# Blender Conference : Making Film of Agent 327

The amount of energy. Good morning. Oh God. So when I wake up early in the morning after a long evening of drinking iced tea, this is what my voice sounds like. So I hope you guys had a pleasant evening yesterday. So the agent HN 327 I can trade face a fin Many many different topics to talk about is it's fairly successful. It's reaching almost 3 million on YouTube. So it's pretty good Yes, yes So there's so many different topics I can kind of dive into but I wanted to dive a little bit into the animation style because Just a little bit about like what were the choices made and then like what? What did I at least learn from that experience? So this, you know, to me is still kind of interesting.
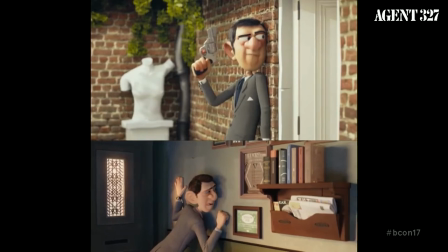68s
This is the 2014 test that I animated, and then another shot that I animated two years later when we actually did the short film.
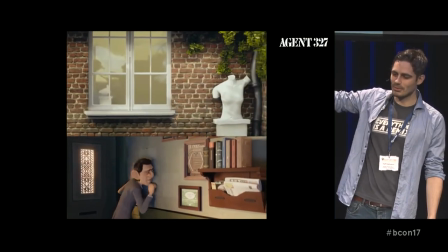76s
So it was like a proof of proof of concept, the top one.
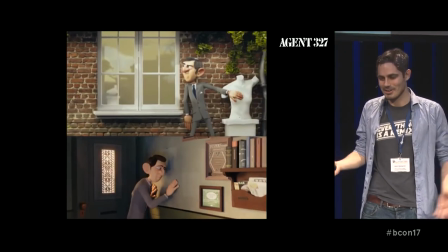81s
And then the bottom one is a proof of concept for a feature film. All right. It's different, right?
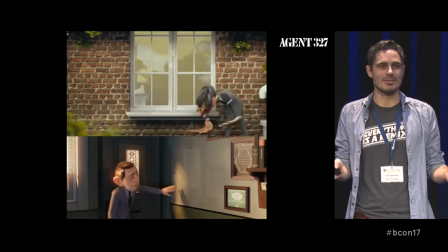88s
Like it's a different style. And in some alternative universe, we did the short film in the style of the top one, of course.
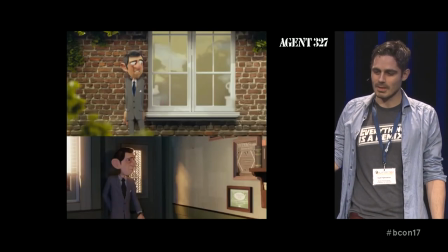96s
But I'm actually really pleased that we didn't do that. We could have done it and it would have been wacky and fun. But there's something very different about the style, like the path we went down. It's a bit more real, you know, which you would think, oh, that's a little bit more boring.
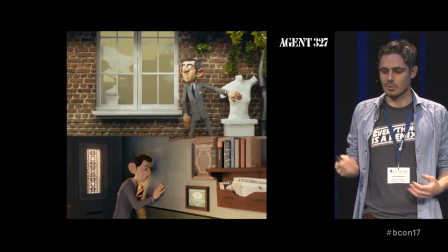112s
But there's a reason for it.
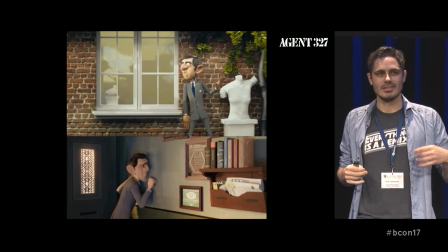113s
Like, it's because the emphasis was on trying to get some empathy going on with a cartoon character and having,
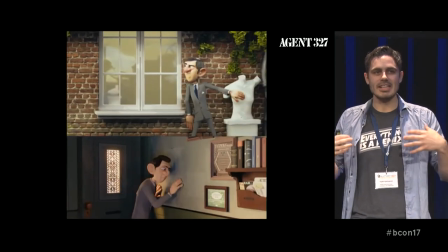122s
you know, any danger happening, it would have consequences.
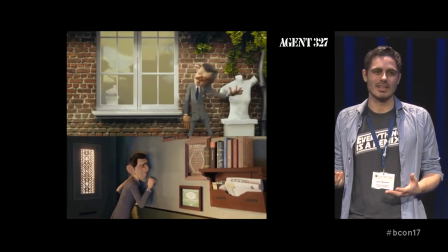126s
So if somebody gets hit, you actually see the bruising and you feel like, you know, this person is in danger.
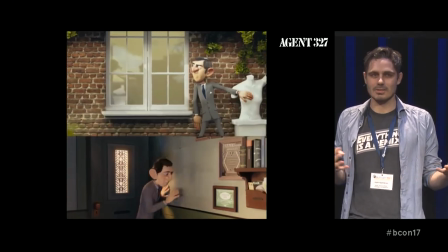133s
And you kind of don't get that as much when you have something like the style above.
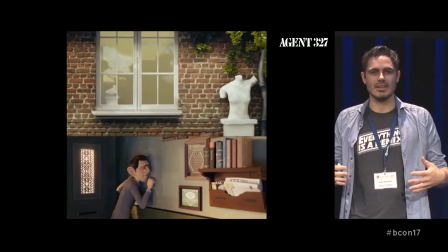138s
You know, there's something wacky happens and he gets hit. But it's kind of like Tom and Jerry sometimes. You just don't get that empathy.
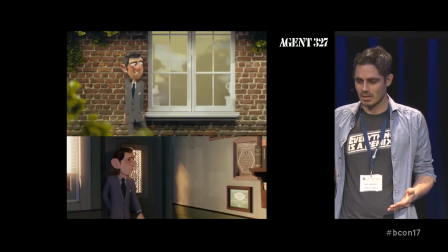144s
So it was kind of an interesting experiment. Of course, click, there we go.
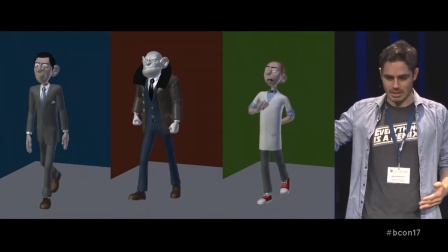150s
A lot of things needed to happen in order to get where we ended up being. A lot of experiments.
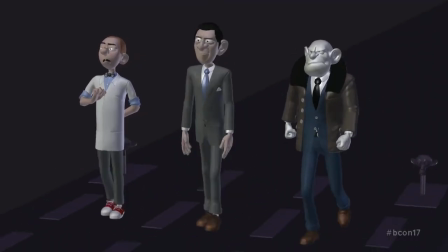156s
Of course, you have to do the walk cycles, and you've got to try out the different characters.
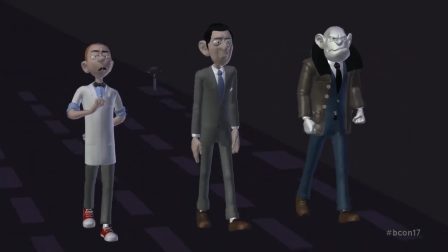160s
Interesting enough, this is an earlier version of what they actually looked like and felt like. And you see the barber has a distinct different personality. So within the beginning of the production, and we actually just completely changed his personality.
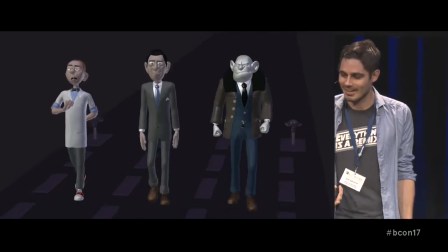172s
He's supposed to be this kind of posh, snobby guy. Miss him.
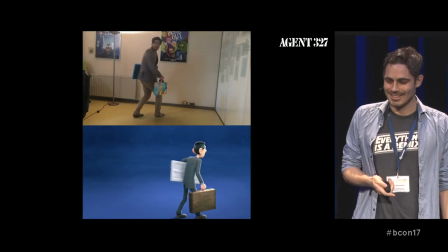177s
I still miss him a little bit. Some experiments, you know. That's a beautiful Nerf gun there that I'm carrying.
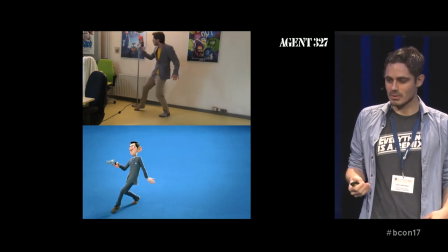188s
This is for Annecy, so we're doing some experiments with the snappiness of it, how fast it would travel,
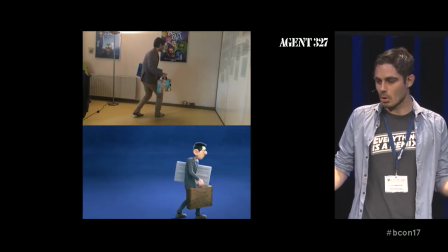195s
when you act out things, how broad you do the different posing. There is also just getting that appeal.
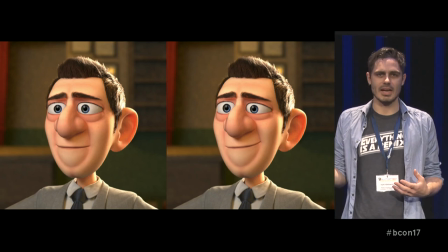203s
I mean, I think Andy is going to dive a little bit more into the character design. But even then, like once you have the character design, and it is roughly where you need it to be, even the animator though needs to take it to that extra level.
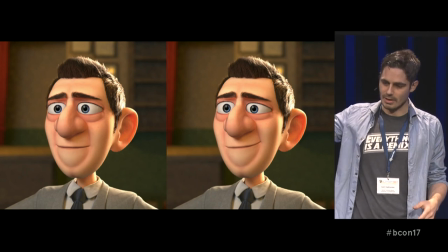213s
So, as an example, we have just kind of the same smile,
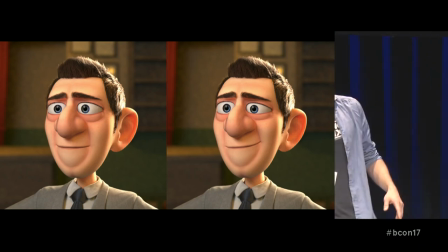218s
but in one side, the right one, it is a little bit more asymmetrical.
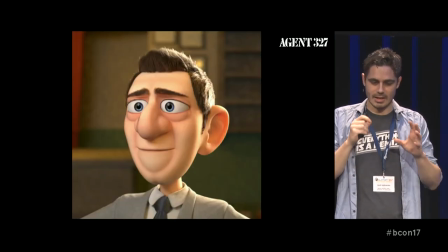224s
And that is just me tweaking with a lot of different bones, just kind of getting that asymmetry in there. and you know kind of see the difference. So it's giving you, it's invoking the same feeling, this roughly the same kind of relaxed smile, but it's just a little bit more appealing.
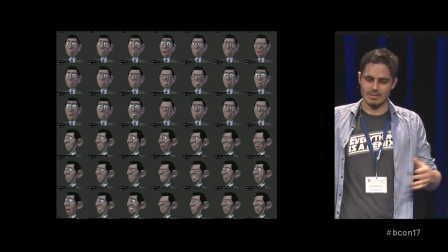239s
And then of course you gotta do model sheets, and you gotta do that stuff.
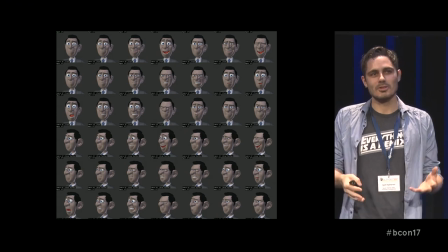243s
I think in hindsight now when I look at it, we should spend a little bit more time on that, even more than like the time I spent on this.
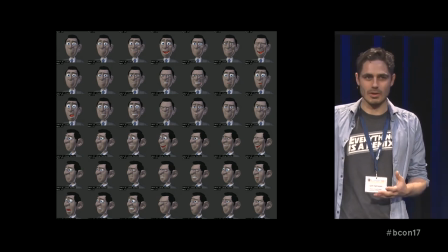251s
We did it for all the different characters,
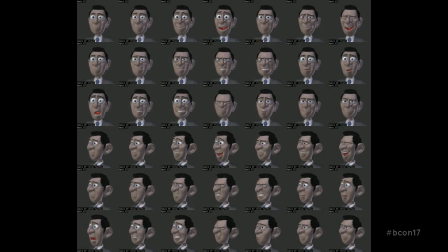253s
but even then I think there's much to be learned about doing these things and exactly what expressions need to be done and from what angle.